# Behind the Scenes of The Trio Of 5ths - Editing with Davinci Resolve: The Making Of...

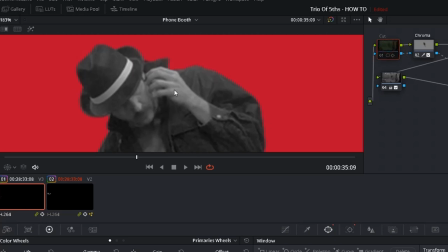put out anything so the main image is being hidden and then we rotoscoped both the bottom of the phone and the top of the phone so it looks like he's actually holding it. There you can see the poor roto-croyer.
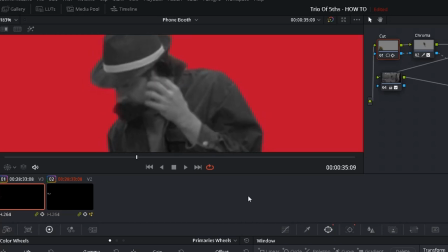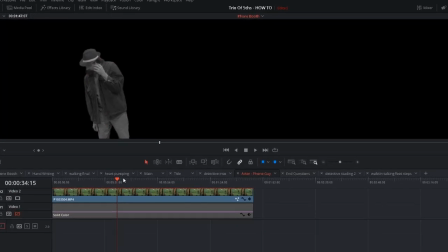And one other thing.
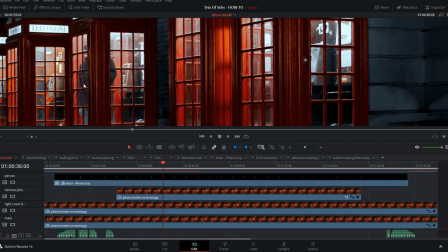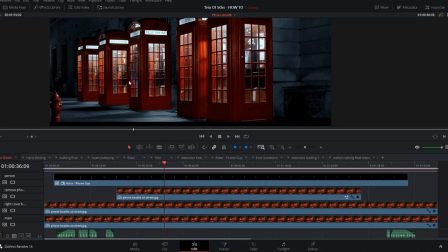The the fire hydrant was there getting the guy into the phone booth the shadow on the bottom oh there's a light the actor walked up one half of lighting that was within the phone booth shining out that you see across the floor here also illuminate the actor a little bit when he's walking
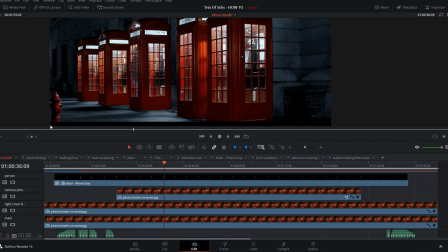through so looks like he's walking through a shadow and he's getting caught by the light of the phone booth and then to walk him back into a shadow, which should be right around here, and you can see where he's dark, and now he's supposed to start to enter light, and you can see more light through his thigh,
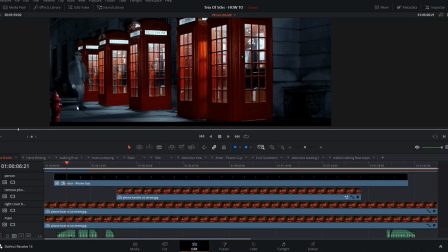working his way off his chest, now he's falling back into a shadow, and now when he gets to the final phone booth, the light from the phone booth inside of that is supposed to be illuminating him fully. So for that, did a little bit
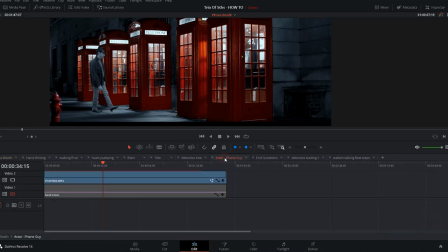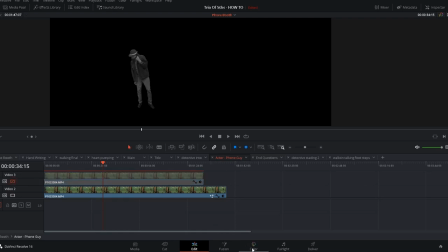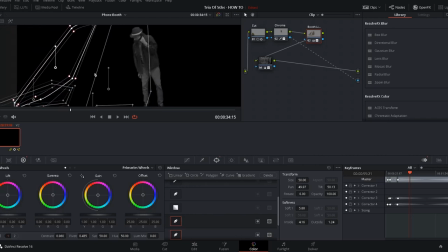Did a little bit of masking, where the light should be, peeking through and illuminating him, raised up some of the gain, might play with the contrast a little bit, I don't remember the exact settings, and came up with this,
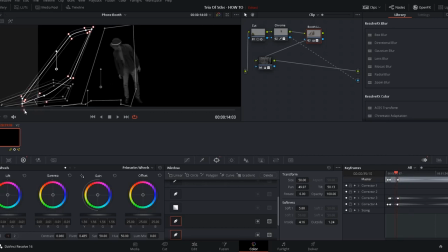good, then you see how dark he is and how light it is in there,
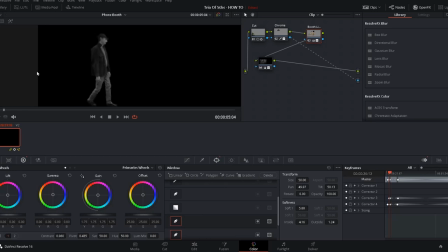just to add a little bit more realism to him, wow, it's been a while since I noticed what this looked like without any of that. Let's try it. Let's try it for a second. So that's going to be stale.
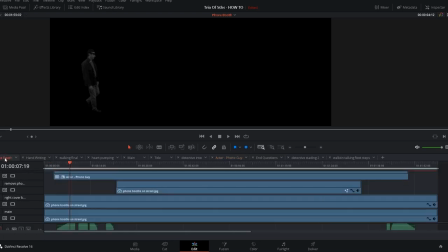Let's go back to here. So we just got rid of the highlighting for the booth.
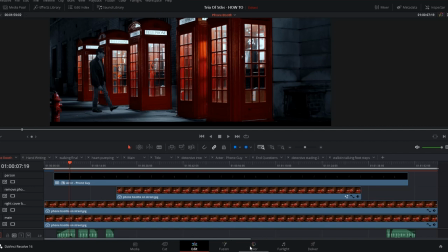Now let's get rid of the shadows.
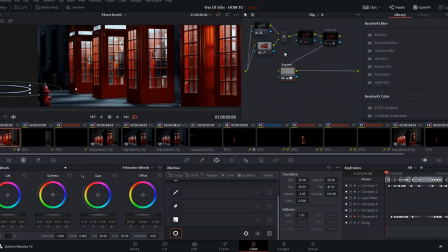Alright, so right now I just turned off the light illuminating from the phone booth and
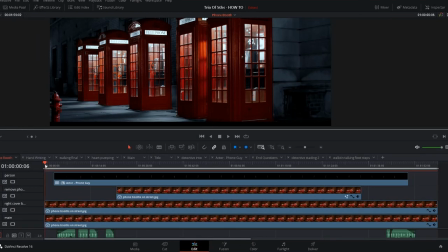the shadows that the actor were cast and see what it looks like. And, definitely a little bit more playing here. I'll
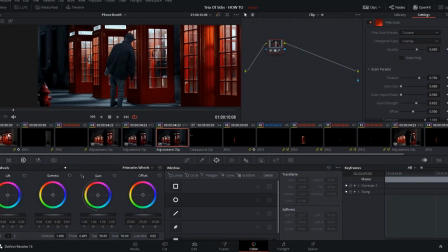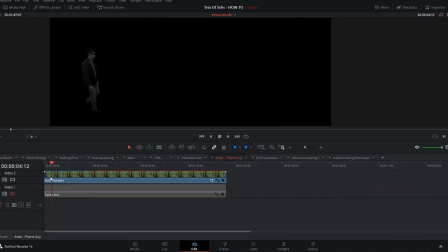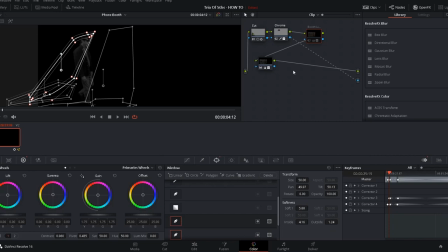turn the lights back on,
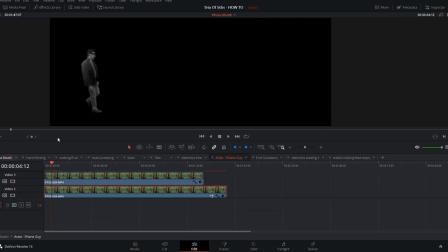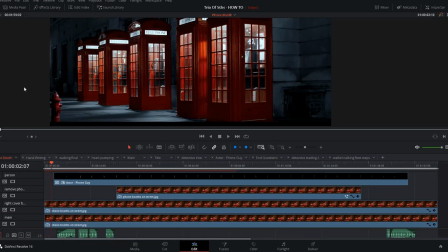and here it is with the light and the shadow added back in there. As subtle as it is, it seemed to add a little bit more realism to the whole thing.
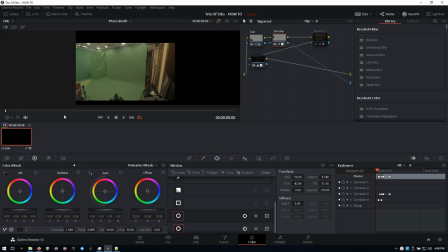This right here is the footage shot of the actor essentially walking up the walkway into the phone booth with all the green screen right here. This is what the original footage looked like.